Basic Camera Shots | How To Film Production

Notice how your finger is in focus and the background becomes blurred? Yep, that's depth of field.
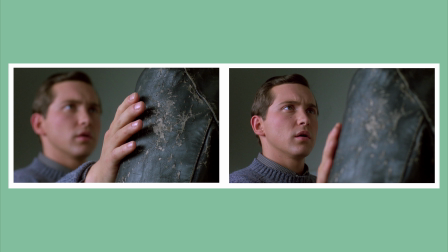256s
Rack focus is a technique where the focus is intentionally shifted from one object to another, giving the shot a kind of suspenseful effect.
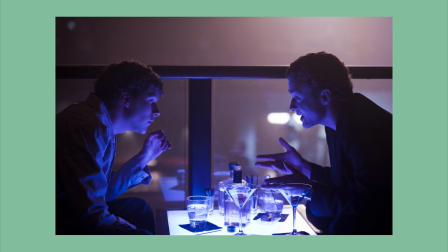266s
The shallow focus shot gives you more emphasis to your subject in the frame while blurring out the background.
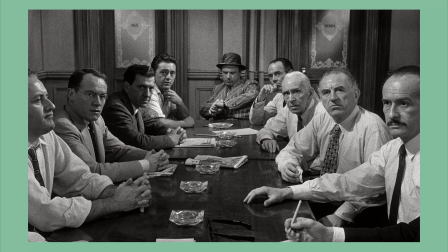273s
With deep focus shot, everything in your frame is in focus. This makes your audience really feel the scenery of the shot. And last but not least, let's talk about camera angles. The terms I'll be mentioning will be essential in depicting how you want your film to look cinematically and emotionally.
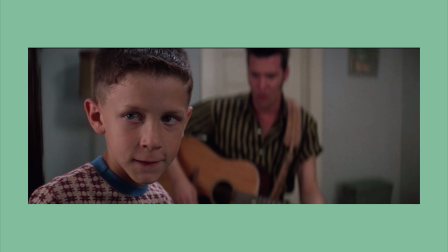292s
First is the eye level angle. This shot is the most common one in terms of creating an equal effect between your subject and your audience. This shot does not emphasize superiority or inferiority. Again, this shot does not emphasize superiority or inferiority.
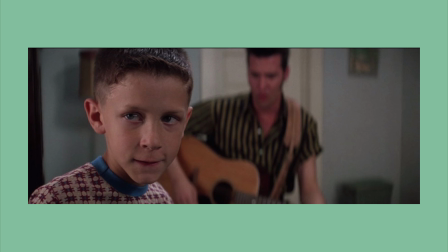309s
It's as though you're seeing this person from your view.
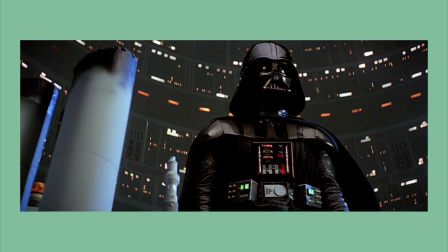314s
Low angle shots are often used to strengthen the power dynamics between characters. These shots would most often be used as a way to show how a character is more superior compared to others.
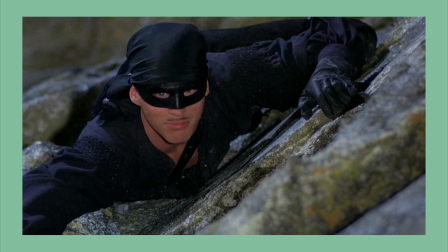325s
High angles are the complete opposite of low angles. Now, the subject feels belittled. However, there are much more creative ways to use high angles. Then there's ground level.
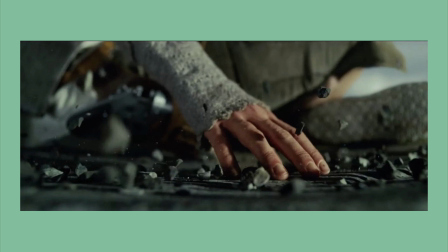339s
It's basically an angle where it shows what's happening on the ground your subject steps on.
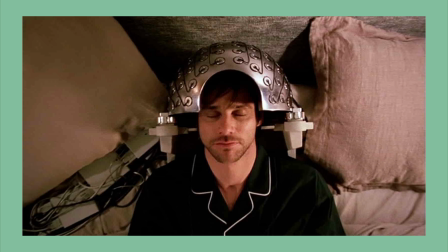344s
Bird's eye view is just as if you were a bird sitting at the top of a building looking down at others on the ground. These shots are taken way high up and focus on a subject directly down below to create a sense of scale and movement.
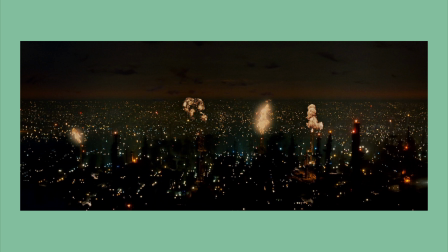358s
Aerial angles are taken either through riding on a helicopter or a drone. These shots establish a large scale of scenery. However, if you don't have a drone and are the gutsy type, I wouldn't advise investing in some flight time on a helicopter just yet. Well, that's all for this video. If you want to know more about any of these topics, I'll be adding links down below to some articles I think would be helpful. One of them actually consists of the images that I've used. Thank you to the writer. As always, don't forget to like, subscribe, and comment down below on what you'd like to see next on this series of How to Film Production. And thanks for watching. Cut!